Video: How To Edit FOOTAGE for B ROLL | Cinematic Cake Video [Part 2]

A lot of people are capable to do the whole video in the same fast pace. The best part about the video if you can mix and match different of them you can speed up and then slow down. You do one effects and then you don't use the same effects again and again. Bring variety to your storytelling that's the way how you can stand out with your video. Don't try to use the same effects again and again. Mix paste, mix effects to get the best result. Think how each of the effects would add to the story, not you will use it because you like it.
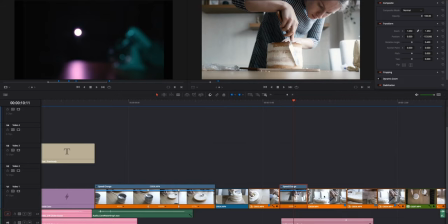Again, after two normal speed clips, we came back to 500.
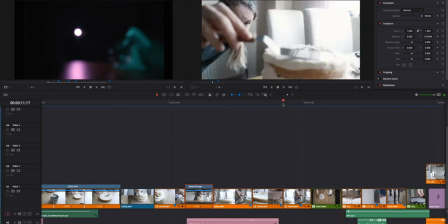And then we did another effect,
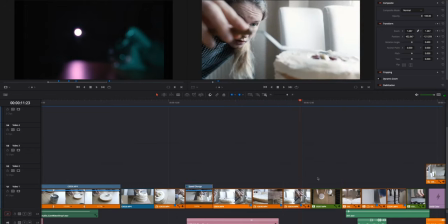which you can find here. it was post-production sped-up zoom-in effect.
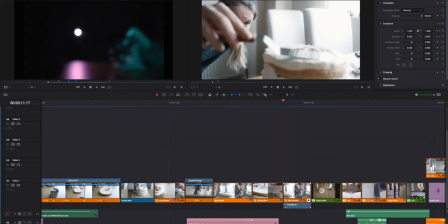In that case what we did, we added keyframes to the footage and we created zoom-in transition in post-production. So you can find the keyframes at the bottom and when you look at the position and zoom of the footage,
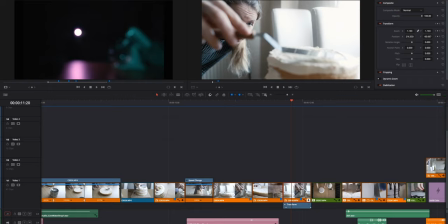it's zooming in and we're positioning to keep our eye in in the same frame.
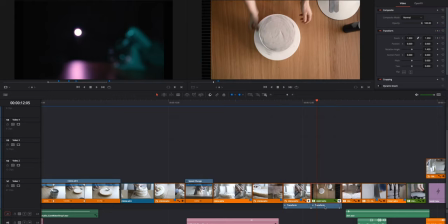Then we see spinning cake and again we zoom in in post-production using keyframes as you can observe here.
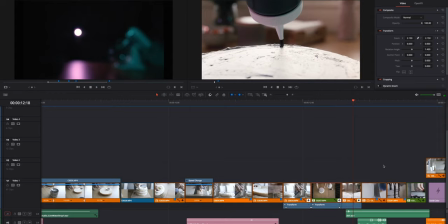Same again.
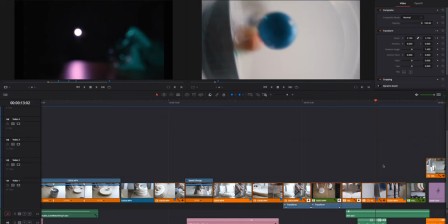And the third one I decided not to use the same effect to bring variety. As I mentioned before, try to mix and match different effects and see how they look. Never stick to the same one because you like them. Experiment with different one and think whether they add to the story itself.
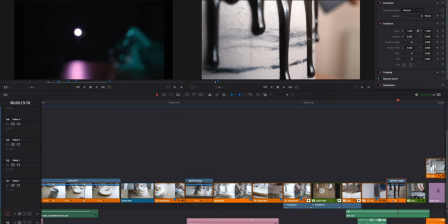Another frame is a simple close-up at 100% speed with no keyframes
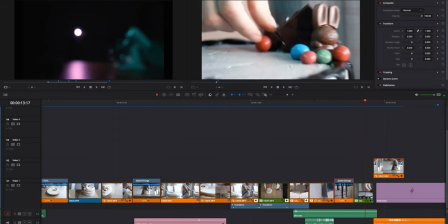and we finish off this part with another zoom and then wipe transition. Let's talk about the wipe transition. It's one of the most popular recently. It gained actually popularity over the years and the same story a lot of people overuse the wipe transition. When I was shooting video I used quick pan with the camera from time to time to have the option to have this wipe transition in post-production. The same story I used them a few times but not overuse it to make it boring with my video. This way how I do it. So when we see I'm going down with my camera for the clip over there and this was the moment when I was transitioning to another part of this video story.
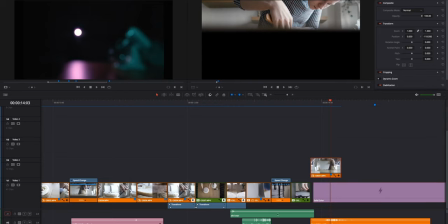So below we've got the solid black color and if we go to our color tab
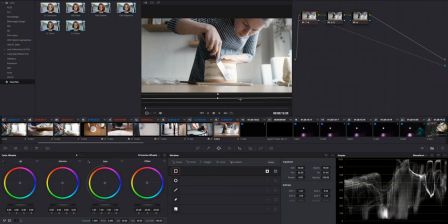in the first note I use mask to hide our transition.
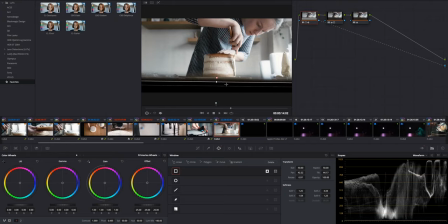So if I move forward we see the mask keyframed and going up.
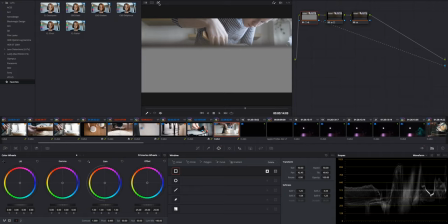If I turn off the mask this is how it looks without the mask.
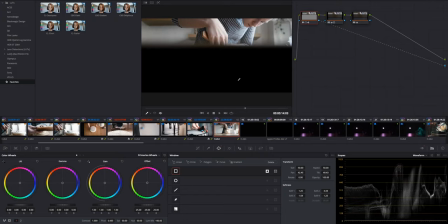Once the mask is on and make it transparent we see actually the bottom layer which is this black solid and this way I use this nice and effective transition to move to another stage of my video.
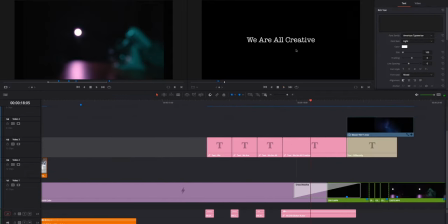I've got the moment of solid, we've got our titles which were timed with the soundtrack.
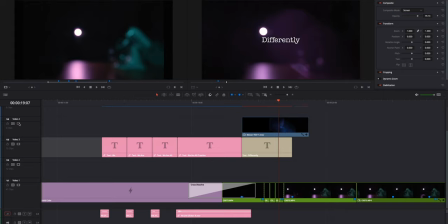Then we've got this lovely light transition added in post-production.
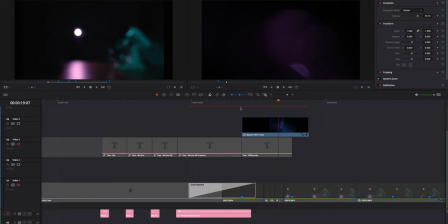If I switch off the other layers you will see the effect itself. Interesting thing when we go to our color tab and this is our effect.